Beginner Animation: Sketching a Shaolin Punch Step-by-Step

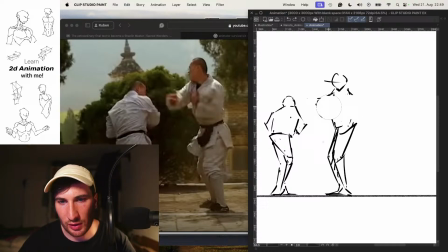[36:30]
I feel like we have to do the smear in the other direction actually. So it's clear that he's moving his arms back. And maybe
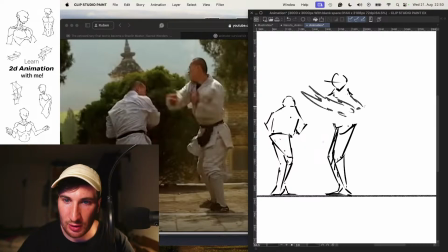[36:47]
invent a little bit here the direction he's actually moving his arms back. Maybe this works. So yeah, take your freedom, your creativity to invent a little bit,
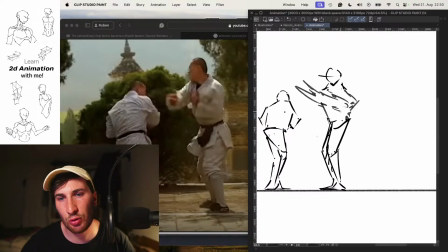[37:02]
or even for now this movement was a little bit difficult to understand what's actually happening.
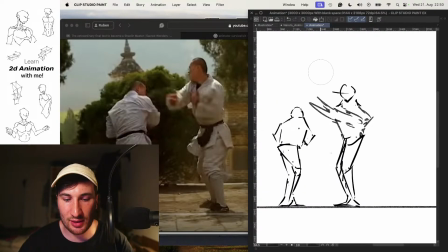[37:08]
So you just sketching in the smears. So if it's going in that direction, the movement, you have your smear here and the hard part here. and yeah, sketch it maybe a little bit in the arc, so it's easier to understand
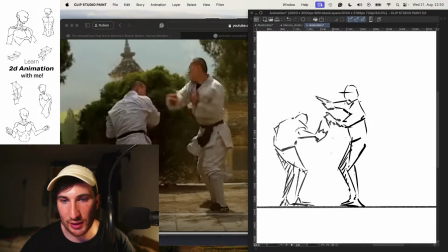[37:25]
how the character actually is moving. Also, we just saw it here a little bit going in that direction, so we have here hard line and here smear with lines like that, so we know when playing fast in which direction the hand is moving down.
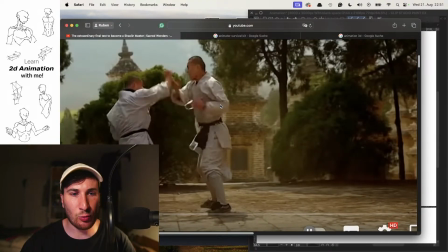[37:44]
Cool, the next one. The next one. Now we have a punch here.
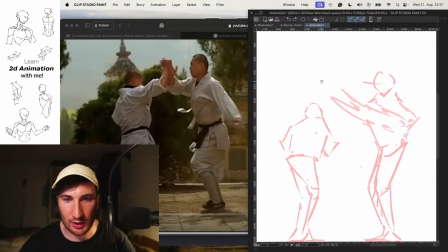[37:51]
This character here is coming up. Again,
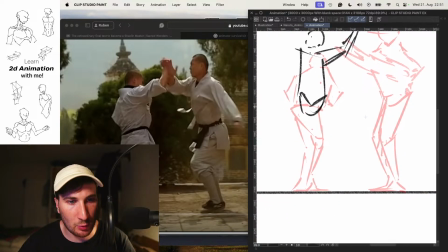[38:10]
let's not forget that we want to do a simpler version here.
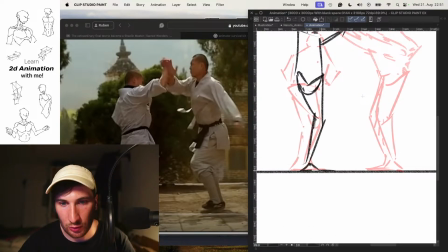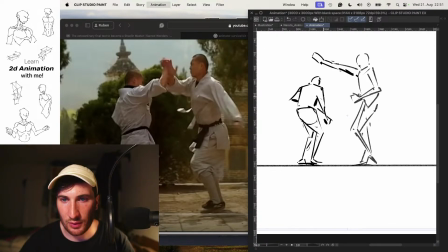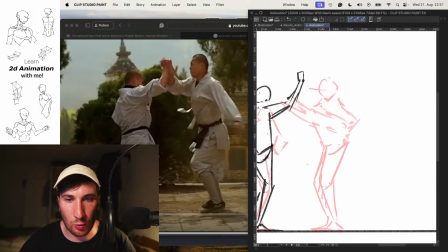[38:30]
Cool. And the other one will be here, also more straight.
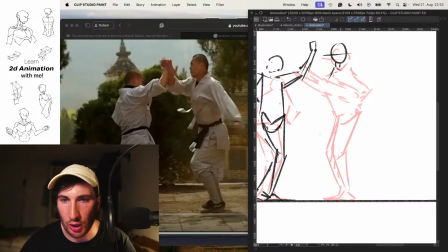[38:41]
I feel like even we could even simplify it more, but let's see in a second.
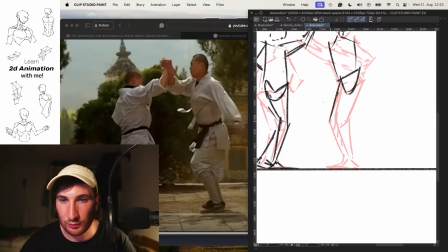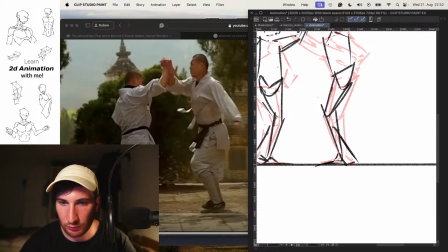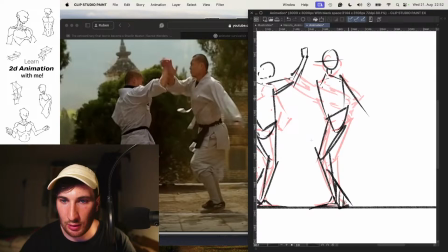[38:59]
Like that. Goes here.
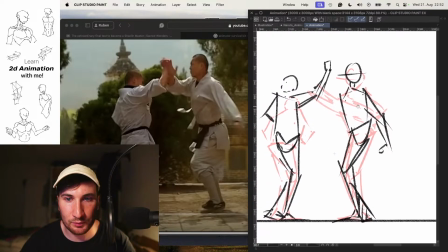[39:07]
Bend it a little bit. And this arm here will be here.
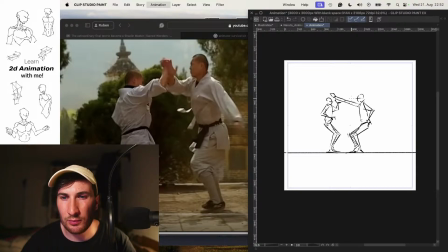Cool. Goes super fast here.
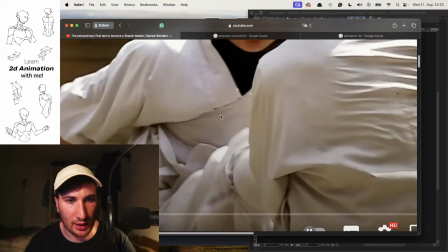[39:29]
And then we have a kick here and a kick like that. That's how the scene finishes.
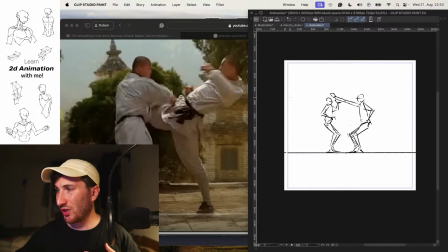[39:35]
But yeah, we already, like with this first approach, a simple, super simple version, we're learning a lot here.
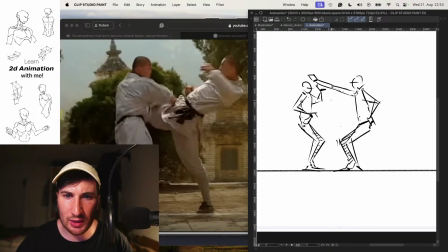[39:42]
So let's do a little review. We could, of course, be a little bit more consistent with our figure in general and how it's looking. But other than that, especially with smears here, having a smear like that in an arc direction,
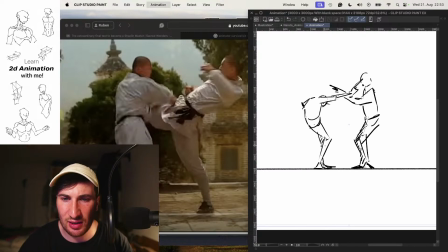[39:57]
then also seeing how the feet are moving just a little bit, especially when they're fighting so fast, the feet actually stays a little bit in the same position. And we skipped also a lot of frames, so sketching more or less only the key drawings with a couple of breakdown drawings,
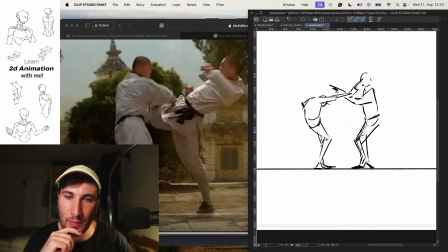[40:18]
similar like from the animator survival kit.